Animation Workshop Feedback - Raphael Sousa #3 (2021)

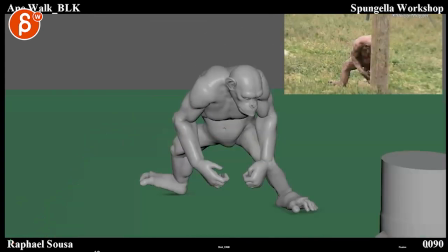All righty, let's play this in full first here and I checked out your email.
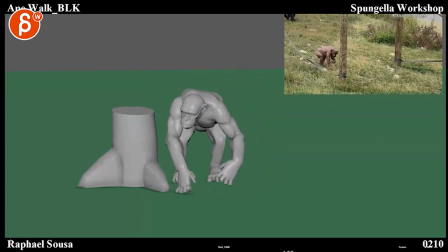You talked about the facial setup being a bit of a problem.
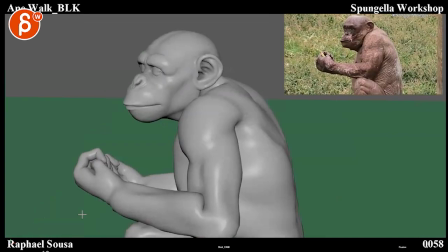I think it could still work. It is a bit of a bummer. So the question is maybe you can do a rough pass on the faces to see what we have. Because if you can't do, you know,
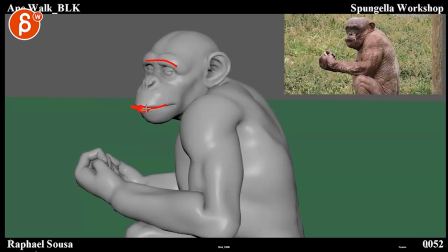you can't do super subtle stuff but if you can do anything with the brows maybe some compression something in there with the face I think that would still help because then otherwise what's the point of the close-up right so if that doesn't work then you
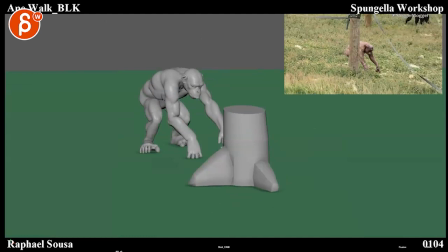might just have to do this whole thing with this type of lens so you are
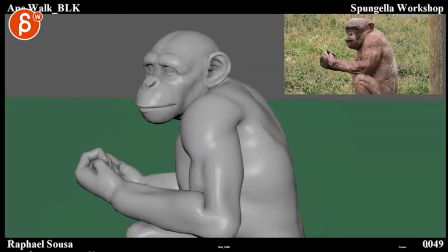this you know that beginning but framed like that
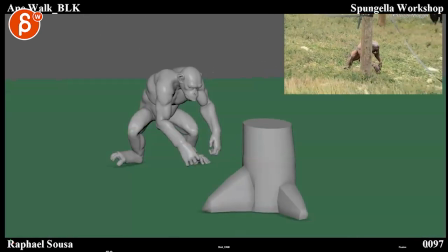and if you feel like well nah you don't want to do that then the shot would start maybe there i mean that could also be a thing crazy thing too is seeing this reference i think it's just less rotated here i think this feels a bit broken where we're bringing that foot a bit more towards us
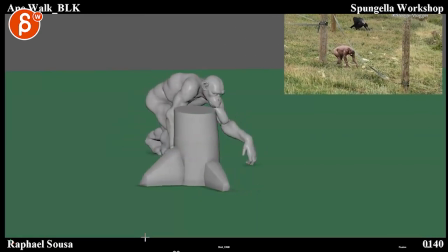but i think generally it's working towards right direction i think what's happening now
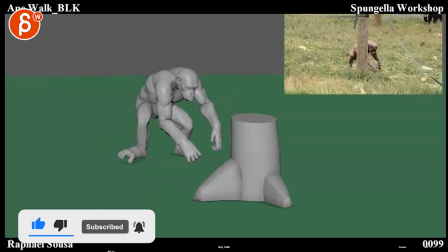So we're definitely getting a bit more of a feeling of the mechanics and the weight and the timing of it.
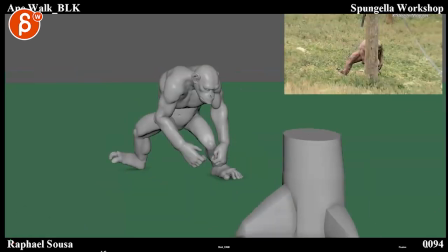But what happens is that it actually gets a bit even in timing. And it's a tricky thing because there's a lot of work behind this.
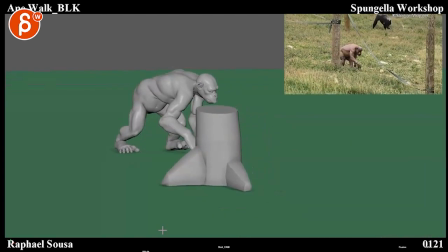But if you look at the steps there, you got 1, 2, 3, 4,
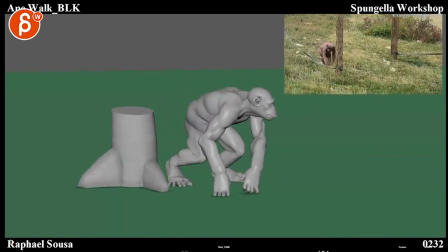5, 6, 7, 8, 9, 10, 11.
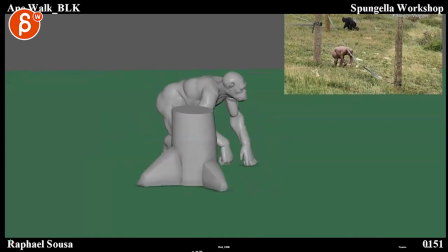And when you time it out like that, everything happens within the same beats. I think now that we're so fleshed out,
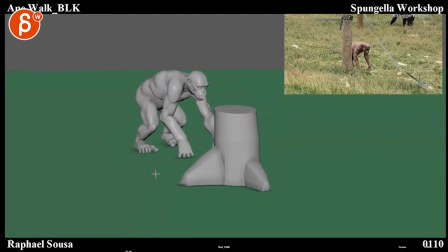I think you might have to consider grabbing some elements in your timeline and then speeding things
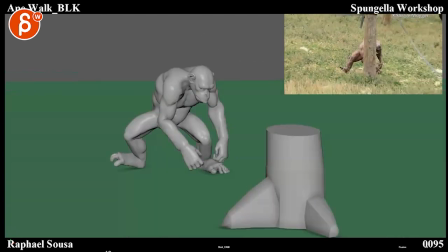up a bit where you can have a turn a bit and then some faster steps,
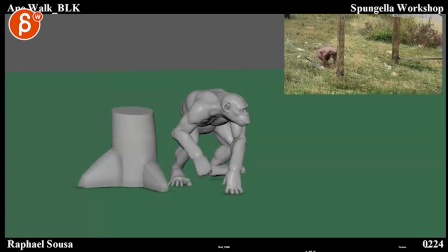maybe some slower steps as it's looking around, faster again to turn around, maybe here hold a bit for a look and then pop-plum,
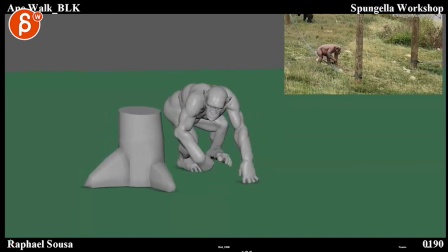a bit faster through there. so you might have to start tweaking some of that general motion
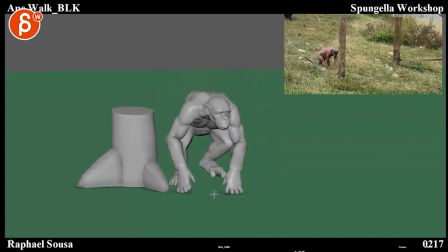there it's the general timing to give it a bit more rhythm that's
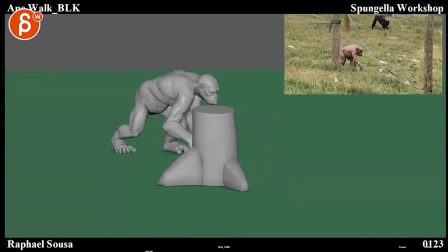the only thing because i think this is all progressing um really nicely you know gets some smoothing out to do and then compression and influence
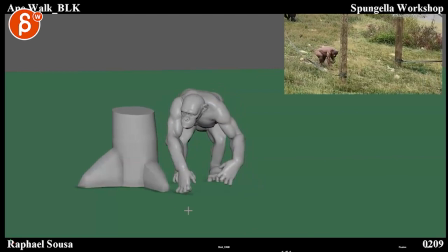on the wrist and stuff like that so it doesn't feel so locked in ik when the rest is moving but that to me would be secondary to the
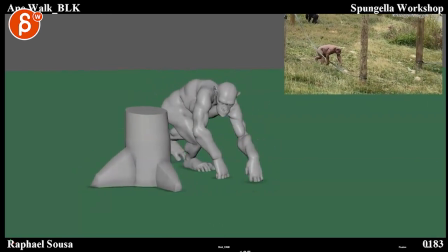main note of we have to look at the general rhythm of the shot and kind of break away from the reference i
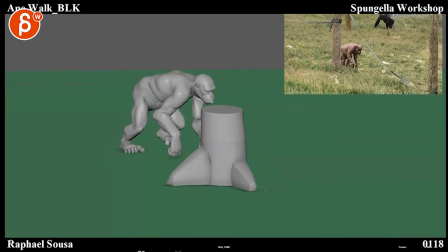mean again if you look at the reference comparison at the top it's already different towards the end but i think now we can push this even further um
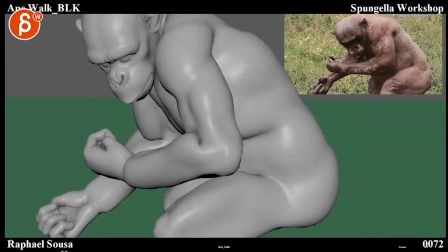but that is up uh totally up to you right so you have to you have to decide do you want to do this at the beginning
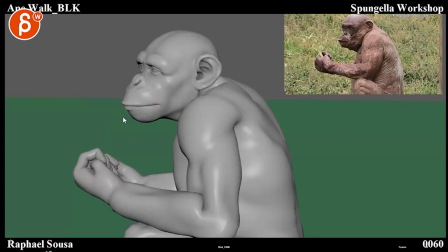with the face do you want to do some minimal work whatever you can do with that rig to then get into this or just want to start
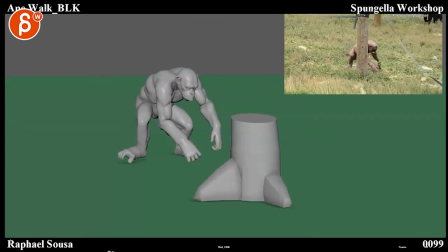already that far zoomed out but keep that action do you want to start here and just keep going with that because
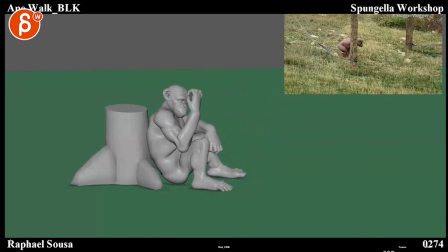it's all work that you have to do this is all very easy for me to talk about but you're the one doing all the hard work so you have to make that decision there uh and then see how far you want to go in tweaking the overall rhythm and the and the beats there because i'm not really worried about the animation not just you know a
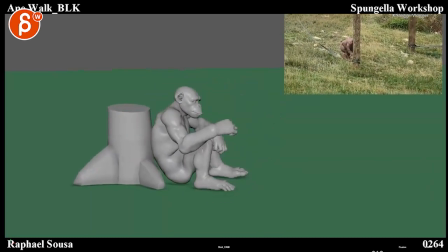bit more of the the pacing and entertainment value of watching something like this so one thing you can
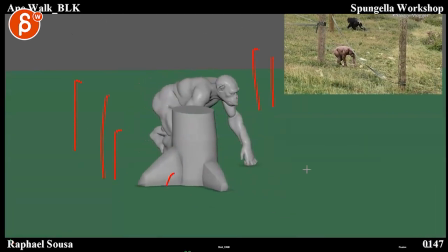do potentially and we talked about adding me more foreground elements just to make this more presentable as a shot with some interest there um
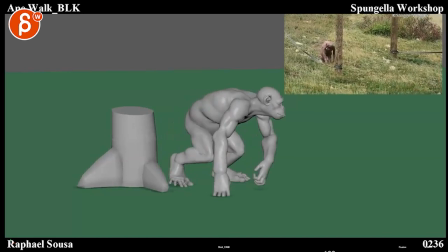but it seems like to me like that drop feels better the balance feels better we talked i think i have one point i talked about having something here that
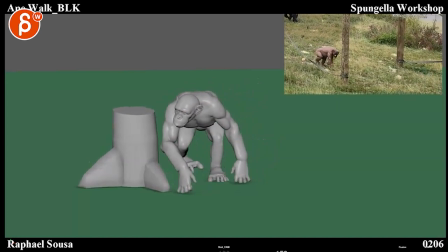it could hold on to but i think it works pretty well ever so slight feeling of off balance there you might have to put that root over a bit more
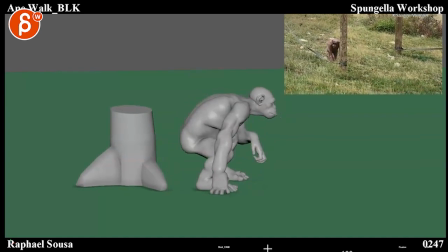or take that step a bit sooner just a little bit off balance there but the rest works in terms of the mechanics and where it's going there yeah there's some jitter in here looseness in here with no contact and you're losing that contact a bit too soon
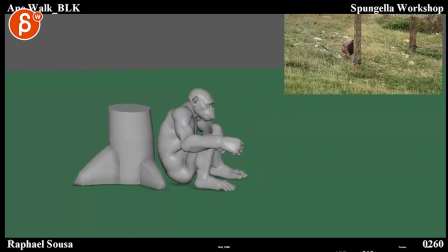to me but this is just kind of clean up because that feels good here maybe
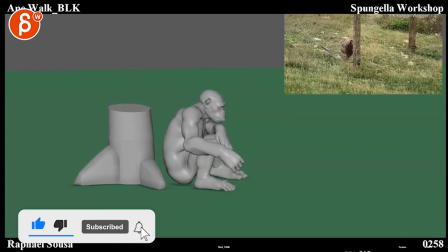even a bit more wobble on the head potentially for an impact there maybe
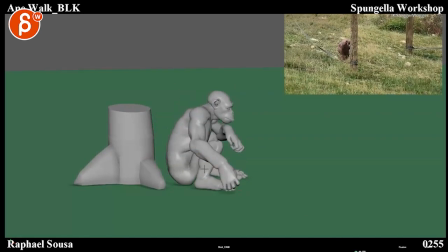that gets a bit too too easily from this arm pose into this where it becomes oh the the thinker so maybe it's a bit more texture in this where he goes up maybe holds a bit on the arm and
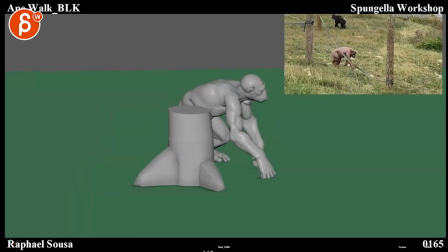then does this but again that to me is all secondary to the general beats and speeding things up here and there for the flow uh and that's that i'll leave it at that you let me know let's email back and forth and have a little plan on this and then you also emailed
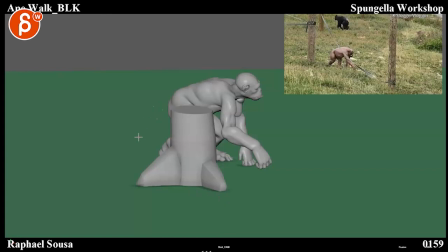me sound clips which i'm going to turn this critique off and we'll listen to these separately and let you know in the email all right thanks all right there's an email you can sign up you can start whenever you want. You can submit whatever you want. You get 16 submissions. Either way, a like and subscribe would be awesome. All right. Thank you.